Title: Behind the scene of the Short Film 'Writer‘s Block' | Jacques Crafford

Shoot from the shadow side, use color contrast, use negative fill.
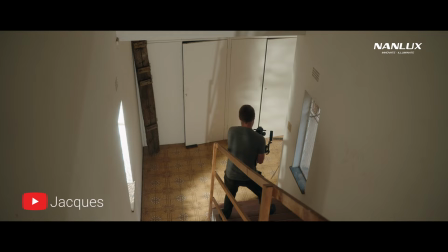Sure, these are essential steps to obtaining more depth finacy, but in this video I'm going to break down one of my biggest secrets,
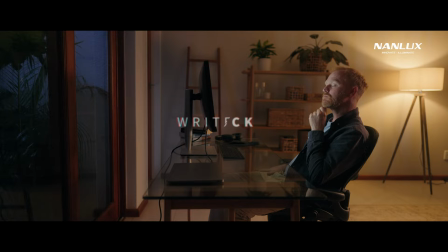the cinematic lighting, and share a few insights around my workflow from a recent short, writer's block.
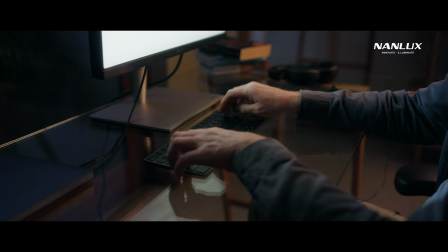The film is about the creative process and delves into the mind of a writer who finds himself in an abandoned house,
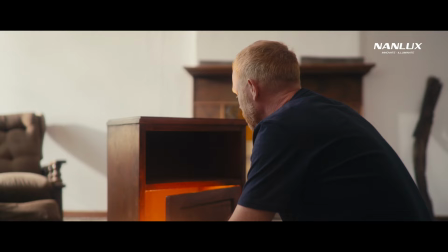going from room to room exploring different ideas represented by a variety of lights.
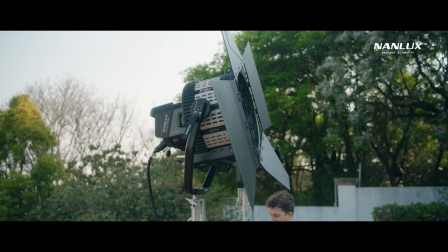The project was commissioned by NAN Lux to showcase their brand new Evoque 1200B,
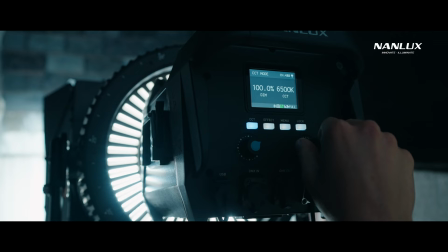a super powerful bi-color COB light and the only one in its class with the ability to go from 6500K all the way down to 2700K.
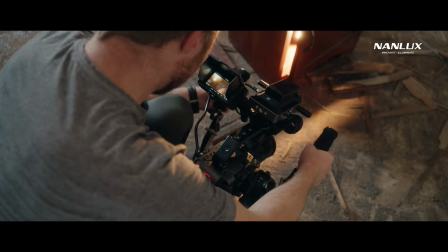I'm a huge fan of bi-color lights because it opens up more freedom to play with color contrast without the need for gels.
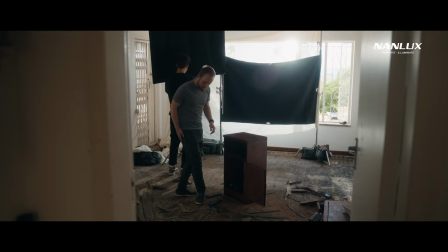The reason I love powerful lights is because it gives you more control over a scene, especially when you're competing with existing light.
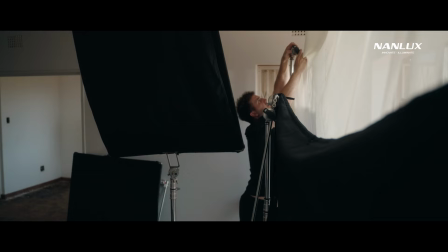In this case we filmed in an abandoned house with lots of natural light coming in everywhere.
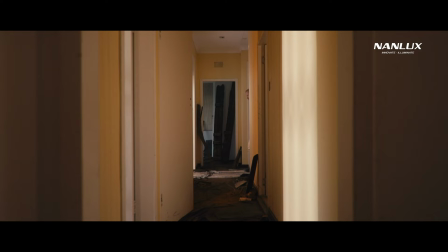Now what exactly is the secret I mentioned? I call it pockets of light but it's also known as the checkerboard. This is one of the best ways to make a scene more dynamic and usually looks something like this where you have dark bright, dark bright, dark. Let's refer to them as pockets of light.
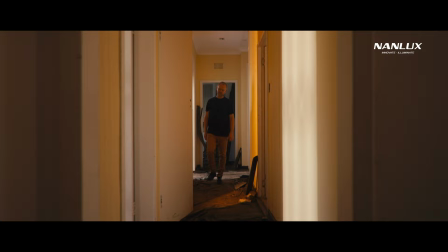Now these pockets were no accident and was intentionally set up to add more depth to the scene and it starts with having a powerful light. A focused strong light enables you to bring your exposure down in the bright parts in order to make certain parts of the scene darker like
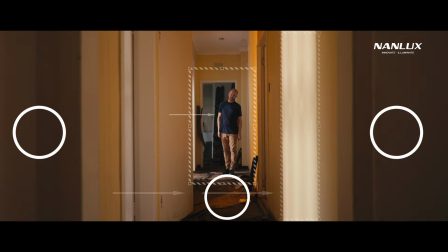in this case we have two strong sources coming through these open doors with darker patches on the side and this one in the middle where we have our
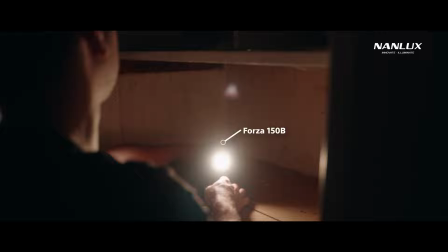pulsing yellow light for this we use the new forza 150b because it's small enough to easily fit into tight spaces but strong enough
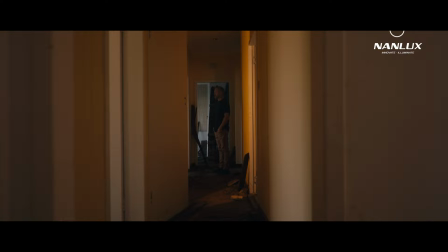to show up in a darker patch so let's start here with all of the light switched off you can see how much i brought down the exposure it's 10 o'clock
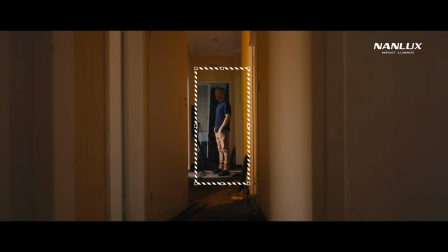in the morning and the sun is around here switching on the evoke i only focused it on the first gap where our talent enters the scene
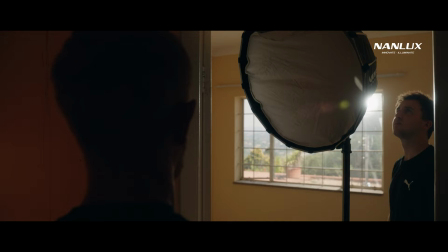note how his face is not lit and that's because i blocked it off with a forza 60b on a small soft box not only serving as a
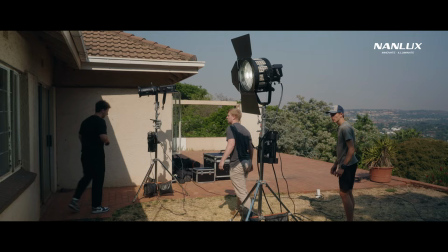flag but also a soft fill on his face having hard light and soft light in your subject as a way of making a scene feel more realistic next we
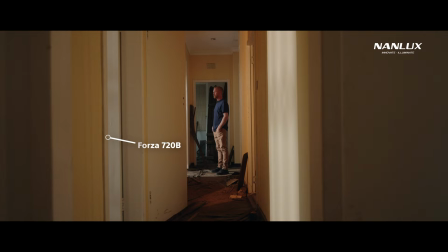put a forza 720b shooting through this gap to create another hot patch of light helping with the contrast between these lines here so basically
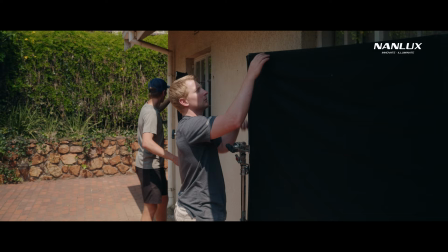two strong hard light sources with a soft fill light on the face. Moving on to the next hallway scene we've got a similar setup.
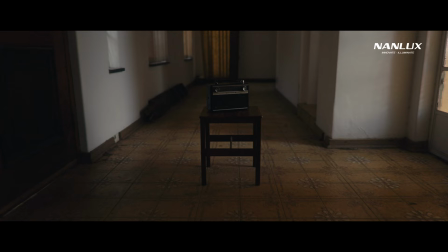First we flagged all the windows on the left and the door in the back to have more control over the light.
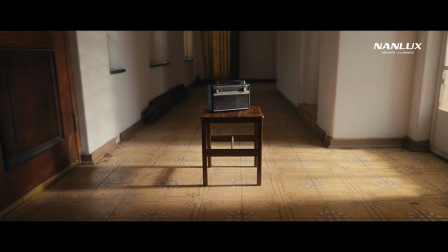Switch on the Evo from the side and you immediately have this pocket of light but now the background feels too dark so we put a Forza 60B to create contrast between light and dark.
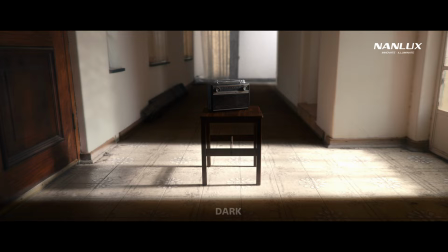Again you have the checkerboard. Dark bright, dark bright.
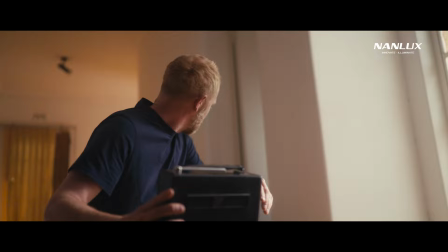In the close-up we had this bright yellow light appearing behind our actor and this was done with the Forza 720b slowly turning away
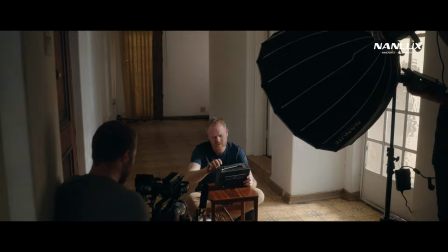luring our actor to the next scene first i had to soften the light on his face with a motivating fill light on a soft box in this case the
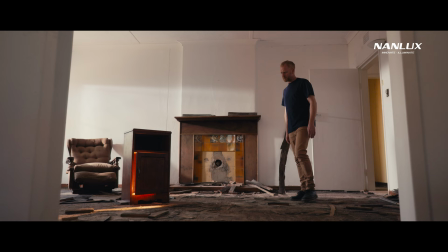forza 150b again the checkerboard is clearly visible it won't always look exactly like a checkerboard but having pockets of dark and bright creates
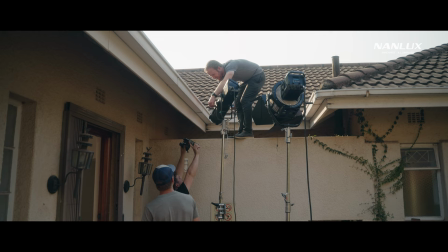more interest in a seemingly boring and empty scene jumping to the bathroom there was this tricky wall between the window and where we would place our lights so we had
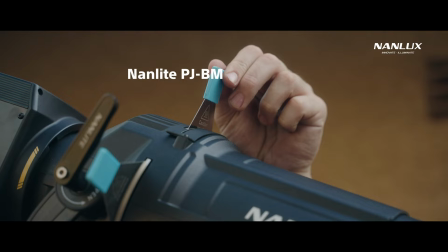to raise them up and shoot over it using the projector attachment on a 720b i was able to shape a streak of light using the
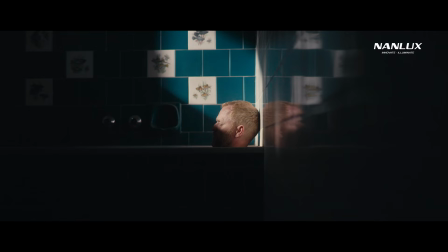blades but in order to compete with the strong hard light we had to bring in some fill to even out the scene and that's where the evoke did
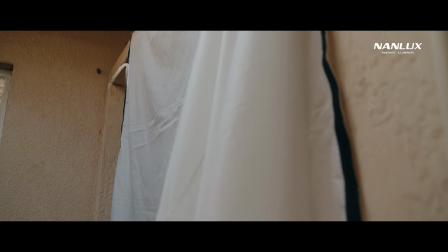the job leaving a gap for the streak of hard light we softened the rest of the window with a full stop white silk and aimed to evoke through
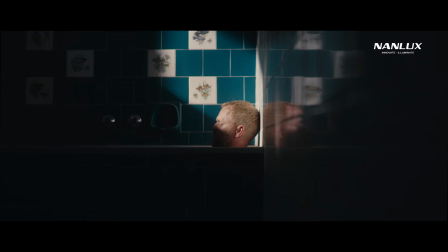here which creates a nice balance without blowing out the hard light on the talent's face this form of dappled lighting is a great way to
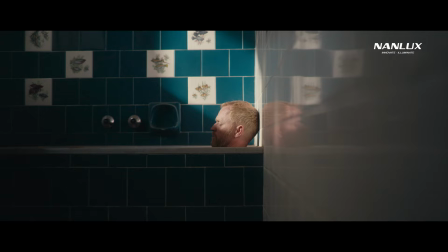create pockets of light in this case the framing also makes the shot a bit more dynamic with the wider lens shooting right up against the wall as a leading
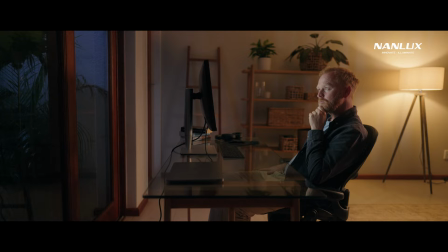line and some subtle reflections adding more depth the studio sequence was filmed at a different location and here we use some of the common
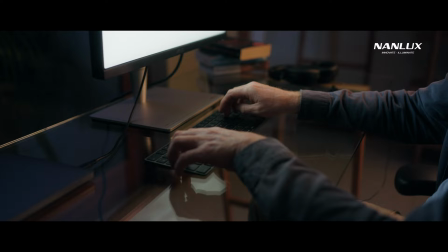lighting techniques mentioned in my other videos for the typing shots we relied on the backlight created by the screen shooting from the shadow side but the added
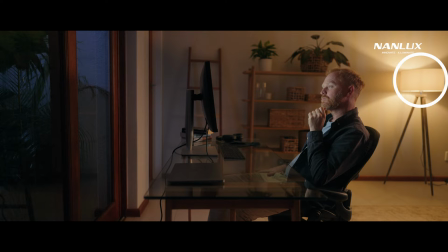reflections was the magic touch for the wide shot it wasn't 100 possible to shoot shadow side because of the screen so we utilized color contrast with a warm practical in the back, motivated by a Forza 150B matched at the same temperature.
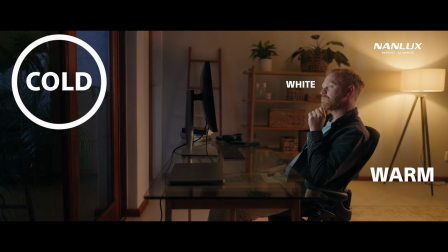We have our white light on the face coming naturally from the screen and cool moonlight in the back amplifying the color contrast,
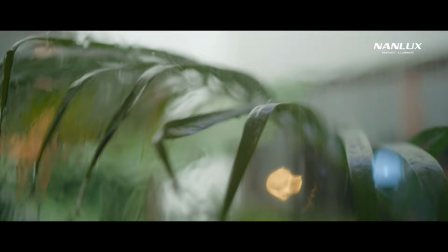yet you still have this dark patch over his body maintaining depth.
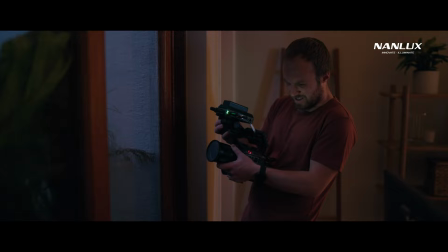The rain and lighting flashes were faked with a garden hose and a Forza 60B on the lighting FX setting.
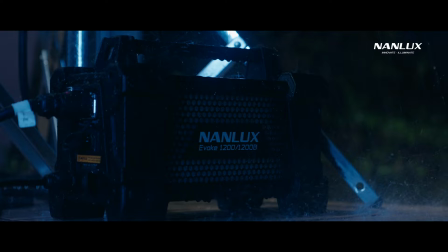A major selling point of the 1200B is the fact that the light fixture and power
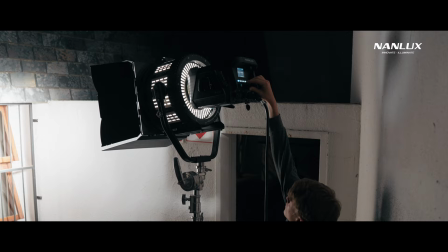supply ballast are both ip54 rated able to withstand inclement weather
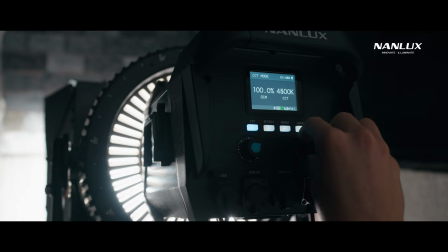and extreme conditions for the final scene we used to evoke on 2700 kelvin
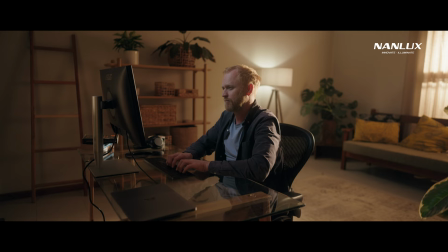to emulate a warm sunrise hitting our subject directly from behind but now the
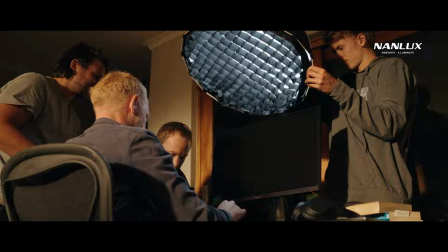screen didn't have enough punch to throw light on his face so we motivated the screen with a forza 60b to fill in his face and
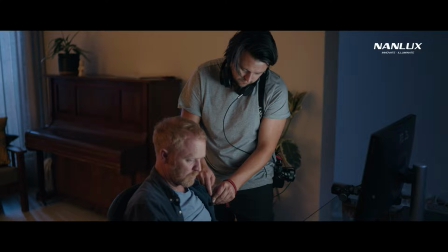also on his hands now i want to take this moment and give a special thanks to the entire team involved in this make sure you check out the full credits in description if you have any questions let me know in the comments and i'll do my best to answer thanks so much for watching and i'll see you in the next one